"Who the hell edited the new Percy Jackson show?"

The two scenes feel like separate dimensions because the edit takes no time to flow from one scene to the next, instead relying on an editing technique used in a different format of television to emulate a feature of one medium that inherently doesn't work in this one.
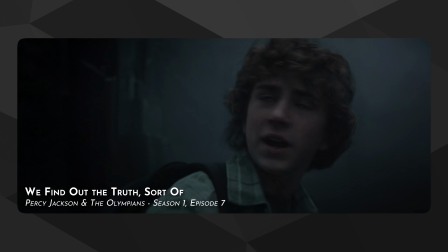8:19 This is a problem throughout the show, but the underworld of episode 7 exacerbates it due to its visual design.
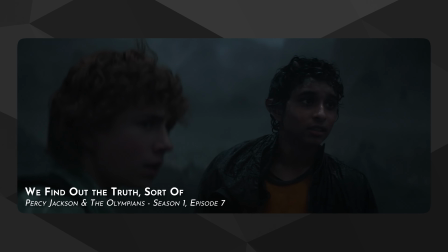8:25 Aside from the mostly quite lifeless art design throughout the show that results in the ugly shades of concrete that make the underworld look like an industrial park,
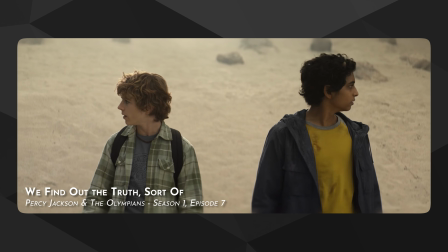8:33 or the overuse of the volume that results in this excessively flat lighting,
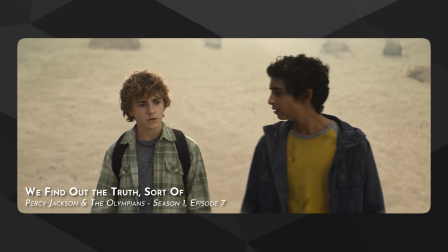8:37 it's the disorienting feeling that each location doesn't extend more than a few meters past the actors,
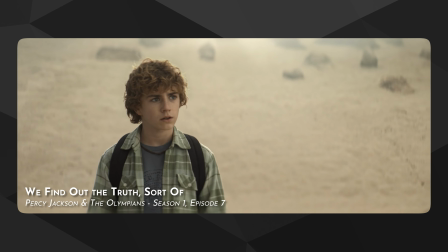8:42 another byproduct of poor use of the volume, that really shows visually the problem the show has overall with the flow of information. Each location feels disparate in a way where there's no solid flow from one location to the next, and in that way, it's actually not always the lack of temporal flow from one scene to the next that's the problem, and why the choice of using the ad break cuts themselves is not the issue with the edit. It's how no time is taken for the narrative to be properly linked together, how it feels like the story skips over so much crucial detail, and to demonstrate this is what I believe is probably the worst editing choice in the whole show, which is the end of episode 4 into the start of episode 5.
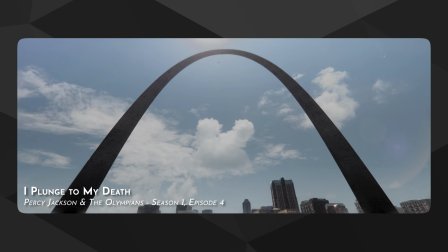9:21 Okay, so episode 4 ends with Percy falling off the St. Louis Arch into the Mississippi River, where he meets with this Nereid.
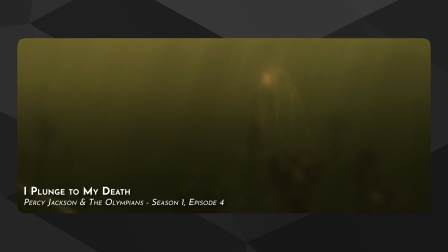9:27 The episode ends before she actually tells Percy anything, aside from the fact that he can breathe underwater. And episode 5 starts with this.
What happened? Short version?
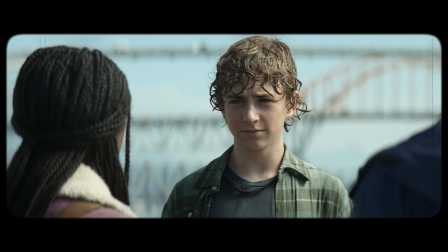9:39 We need to go to Santa Monica.
Temporally, this makes sense. The break between episodes is where you can get away with the most amount of skip time. but it doesn't feel like it, does it?
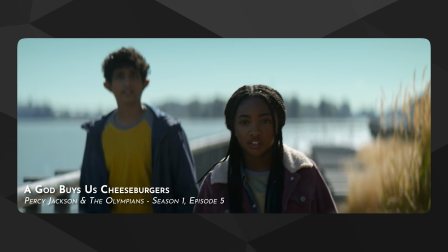9:50 Rather than skip something extraneous, instead it's this crucial bit of the narrative that links these two episodes together,
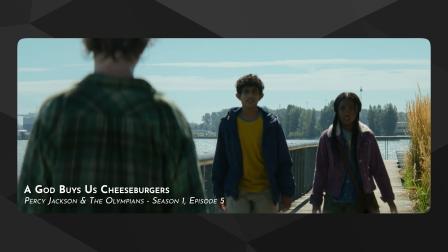9:56 so the connection between this episode and the previous one is completely broken.
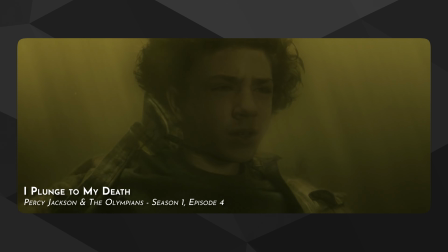10:01 It's implied that the narrator told him this, but because that's never actually shown, it feels like we've started halfway through the episode. Now, I've spent a lot of time discussing just the editing of the show, and that's because it's what I feel most qualified to talk about, but it's not the only problem that the show has, and to talk about that, mostly because I was afraid that she'd kill me if I didn't mention her grievances. So, originally this section was going to be one that was written and performed by my sister, but you know, idiot that I am, I didn't really consider the fact that privacy exists, and that she might not want to like physically perform it, which is fine. That's not weird. This is weird. What I'm doing is weird. Not wanting to do it, that's normal. But so I'm going to be the one who's going to perform this, but these are her words.
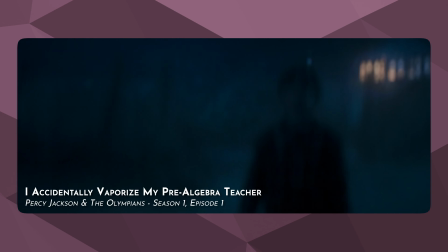10:53 When it was announced in 2020 that Percy Jackson was being rebooted, fans of the story waited with bated breath for the next 3 years. This is what we had been asking for since the first shitty movie came out in 2010,
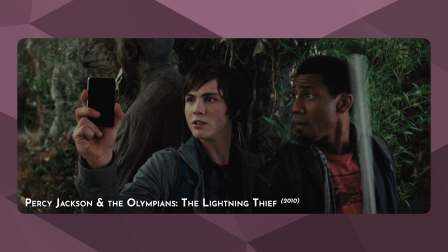11:04 and aside from begging for Logan Lerman to be cast as Poseidon as an act of divinely inspired prophecy fulfillment,
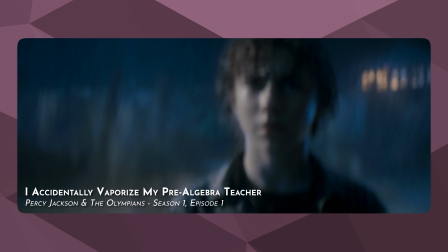11:10 all we wanted was what the movies didn't provide: true faithfulness to the books.
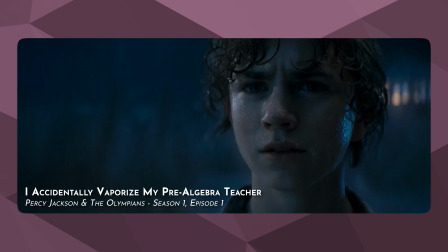11:14 And that was the promise from Riordan and from Disney brand television, that it would be faithful.
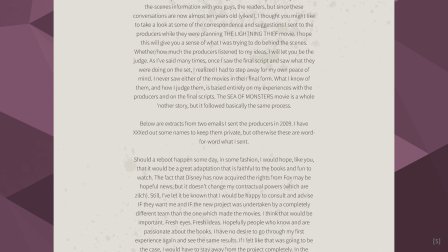11:19 That was Rick's main problem with the movies. They were not faithful. In fact, Rick has gone on record many times complaining about how the movies are inaccurate butcheries of his source material,
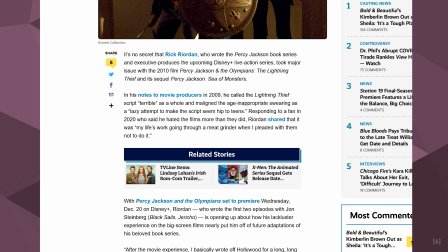11:28 and how he begged the scriptwriters not to put his life's work through the meat grinder, to no avail.
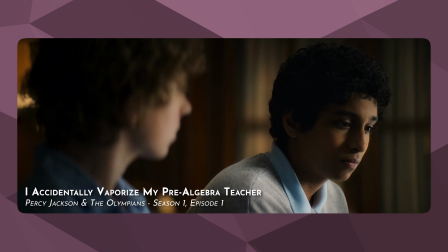11:33 So to immediately, from episode 1, see places where the story had been adapted differently, gave me brief pause.
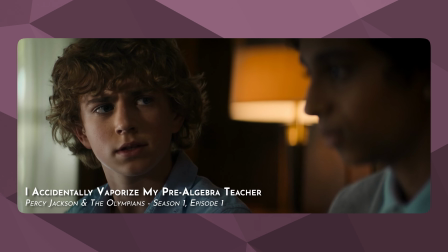11:40 But I was realistic. Beat for beat copying wouldn't have worked on screen, plus the first book came out nearly 20 years ago.
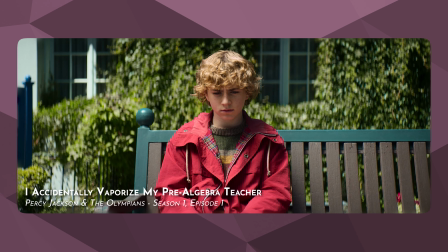11:46 Life has changed, the world has changed, and it's understandable that Rick may have wanted to evolve Percy somewhat from the original Percy that he wrote back in 2005.
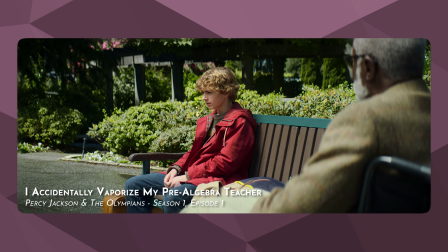11:55 So what if there are a few small changes here and there in the first few episodes that modernize the story as opposed to completely changing it or losing its energy and charisma?
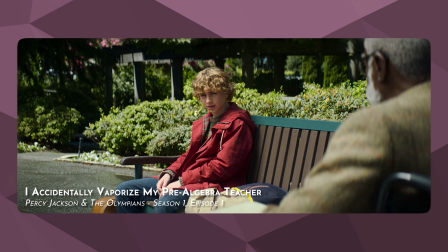12:04 I trust Rick, I trust his vision, etc.